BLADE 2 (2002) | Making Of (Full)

There's a coffee table book called Dead Tech that is something Guillermo and I were looking at a lot as, you know, we were working on the script. And one of the things that's great about Eastern Europe is there's all these abandoned factories and just, you know, half the country in Prague is that, and you can get them for, you know, amazingly cheap. And they dovetail perfectly into what we're doing with Blade.
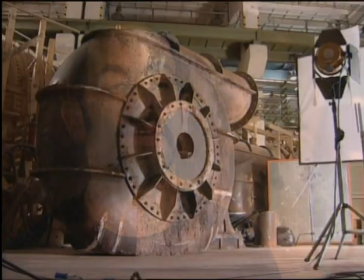25:41 And one of the things that Carol did so brilliantly is blended pieces that she built in with existing structures.
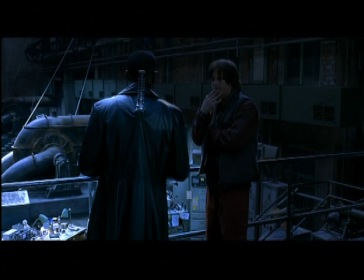25:48 And a lot of times you can't tell which is which. Well, Gothic to me was the fusion of, since this movie required a different camera style and a different look from the other stuff I've done, I decided to try and integrate a very modern sensibility with a very sort of classic, almost ancient world visuals. You know, we bring some anime, Japanese anime style action into settings that are really much more 17th, 18th century architectural pieces. And those are fused, like for example, the layer of the vampires.
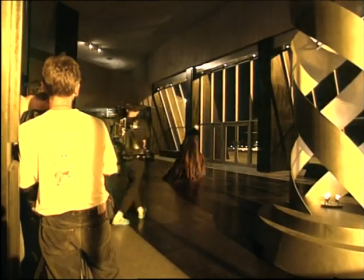26:30 It's a very modern building, which is done in like late 20th century architecture style.
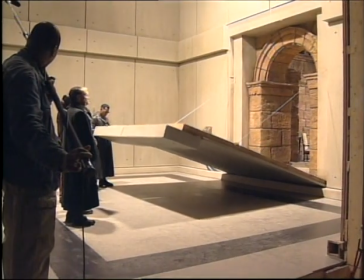26:36 But at the bottom of it all, as you go through several doors, there is a Roman temple. So it's a fusion of those things that makes it visually very interesting. I think Guillermo handed me a book called Underground Rome and said, look at this for inspiration. The whole production design in this movie wanted to evoke very fantastic sets.
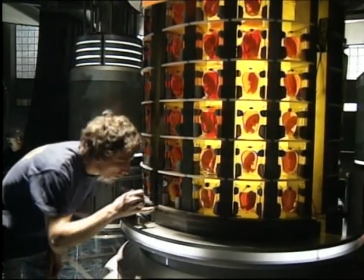27:00 You know, if it's the Damaskinos cryogenics chamber or the DNA chamber,
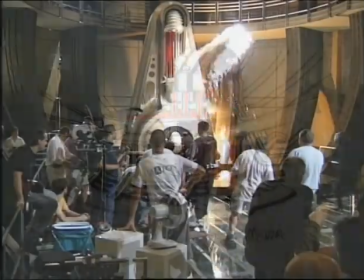27:06 whatever, it was almost like a James Bond on acid type of set, you know? And if it is Damaskinos' lair,
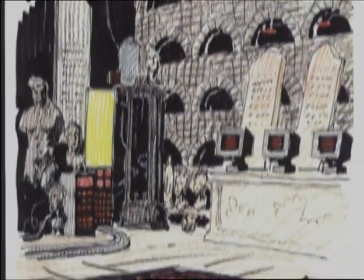27:13 we had Mike Mignola design it or have conceptuals for it to give it a comic book feeling. And there are some images in the movie that are completely like Mike Mignola inspired. They seem right out of the Hellboy comic. Where we used comic books as reference on the last film on Mimic, because I mean that was a kind of a comic book thing too in another sort of way. Comic books are a very good reference for anybody to look at. Doesn't matter, comic books, video games. We went into places that that had the corroding walls that had been used to fabricate bombs during the Russian occupation of Prague,
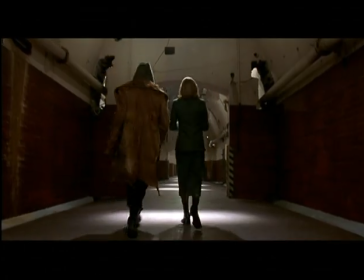27:53 and we transformed them a little bit and made them more gothic and made them more
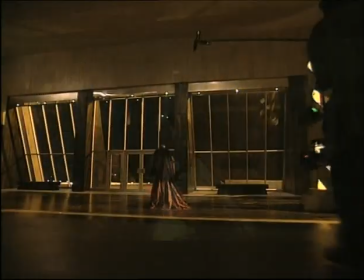27:59 ancient world. Depending on the areas we're in, I mean, Caliban, which is trying to keep it very bunker-like and very sort of cold and.
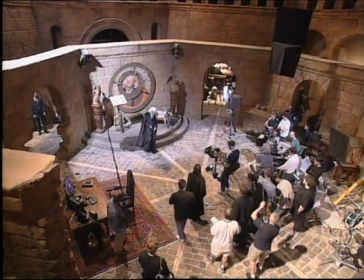28:07 Except for this space, which is Damaskinos, which is the kind of the heart of it. Everything else is kind of very textured or aged.
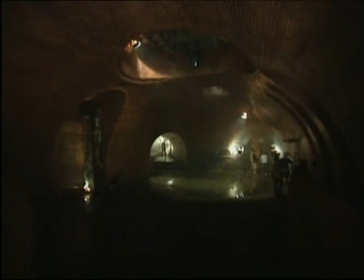28:16 This movie evokes more like a fantastic underworld, whereas the first one was much more urban.
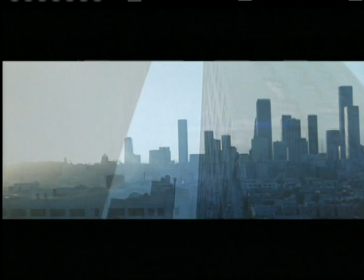28:23 And the palette of colors in Blade 2,
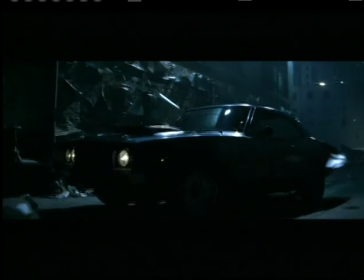28:26 the first one had mostly cold colors, like whites, blues, steel. And we went for completely a different hue.
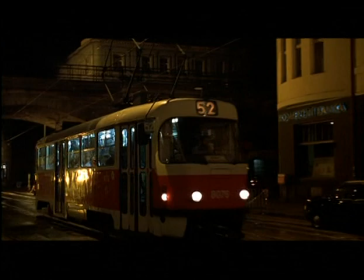28:36 We went for amber nights, which are like the nights in Prague, are all done with sodium vapor lights.
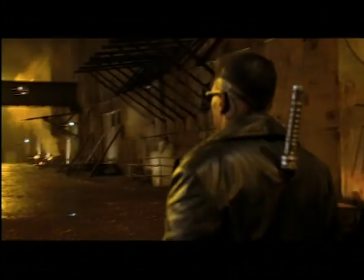28:44 So we decided to go yellow and amber on the nights and blue days.
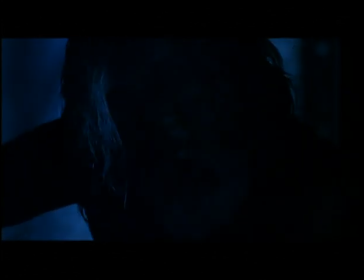28:48 So it's a very different color palette from the first one. You know, it's a director's medium. They make it their own. But I think both myself and Gore are in total sync with what Guillermo's doing. That's what was liberating in Blade 2, first of all, to direct someone else's screenplay, and number two, to be directing someone else's screenplay that we had agreed to not try to make real, but to try to make a comic book, and, you know, it was great.